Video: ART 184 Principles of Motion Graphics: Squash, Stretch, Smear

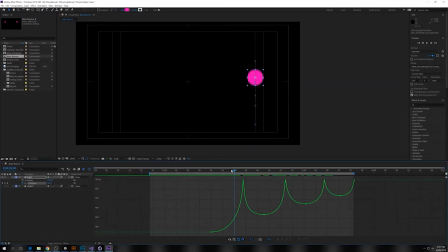rolling, then we have to do that extra level of complication. But let's look at this here. First of all, I'm going to go ahead and adjust the anchor point on this ball so that it's at the bottom.
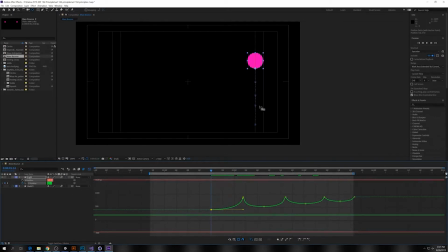That way when we squash and stretch, we'll be doing it to the bottom of the ball. This is pretty critical for making it look like it's hitting the ground. So for instance, when it makes contact right here, I think we might have an extra one.
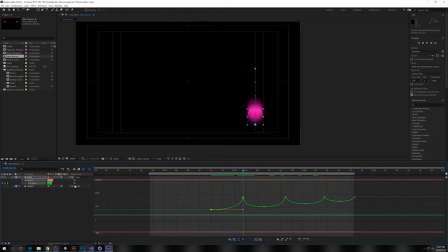I'll wait. Yeah. There we go. Let's draw a floor. So I'm going to go ahead and make, we'll make a new solid.
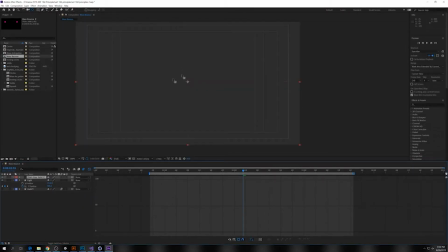And just move this down.
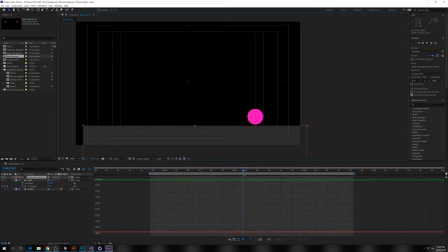Right about there. Cool. Going back here. So here we want the ball to smush when we hit the ground, right?
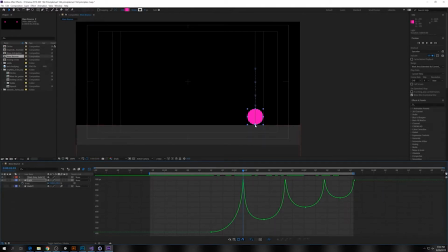We got to go to scale, and because I moved the anchor point down here, now when I scale, I'm going to need to undo the chain. It's going to smush from the bottom.
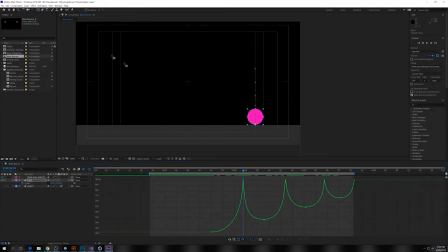If the anchor point's in the wrong spot, if it's in the middle, then when you go to scale something like this, it'll be bringing it up off the ground, right? So this is ideal.
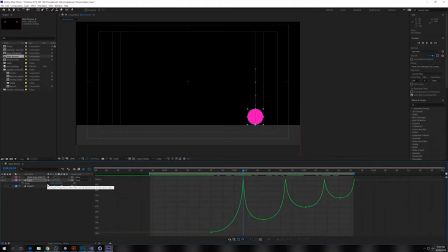Anchor point placement, this will come up for the rest of the semester, is critical, especially for things that sit on the ground. Anything that sits on the ground, whether it's like a 3D mesh or an object like this, you want its main anchor point to be the point at which it should sit on the floor.
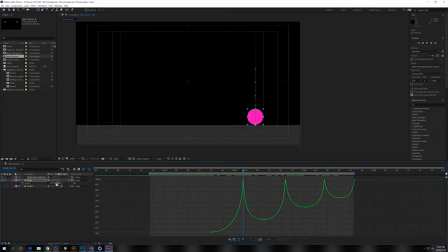And so moving the anchor point down there, and let's squash this a little bit. So like from the homework, we're going to have like a point at which it's deformed here. So this is off. And for this one, we'll try and do it like symmetrically.
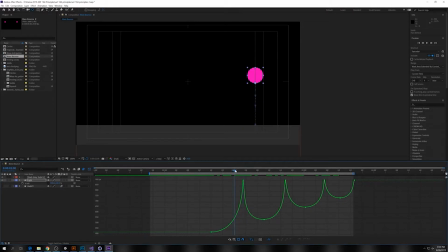So let's go ahead and say, I'm going to set a keyframe right before we bounce. So keyframe there for scale. Right where we hit, let's go ahead and say that this goes out to like 130.
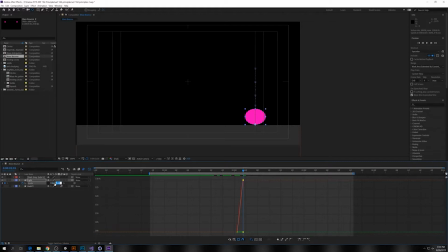And then that means if it's 30, this is going to come down to 70. Right? So trying to like conserve volume in that way. We'll do that with this one. This will be more, remember the continuum from Monday where it was like cartoon and like real physics?
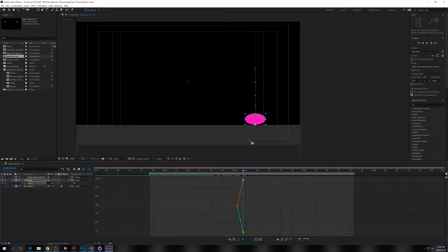Here we'll try and do like some volume conservation so that we'll squash and stretch equally in each direction. So we'll go from there to 100, 100.
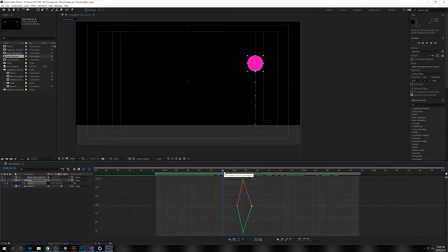And let's just look at that in real time. So when we're doing this in animation, there's almost always some pre-squashing. Because when it's played back at speed, especially with the motion blur,
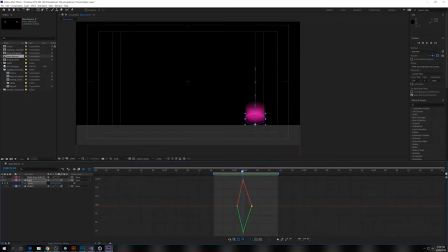it's pretty quick. So in real life, there would be no deforming of the ball until it makes contact with the ground, right? The ball doesn't know it's hitting the ground.
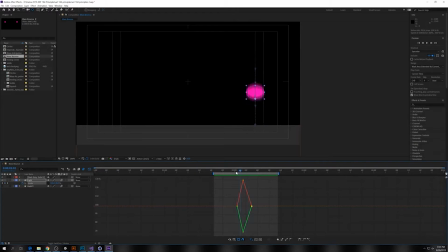But for this, in an effort to make it smoother and more interesting, there's a little bit, I have it 2 frames. So very, very slightly. In fact, we could even do less. But then let's make the tail of it a little bit longer. So maybe a few frames.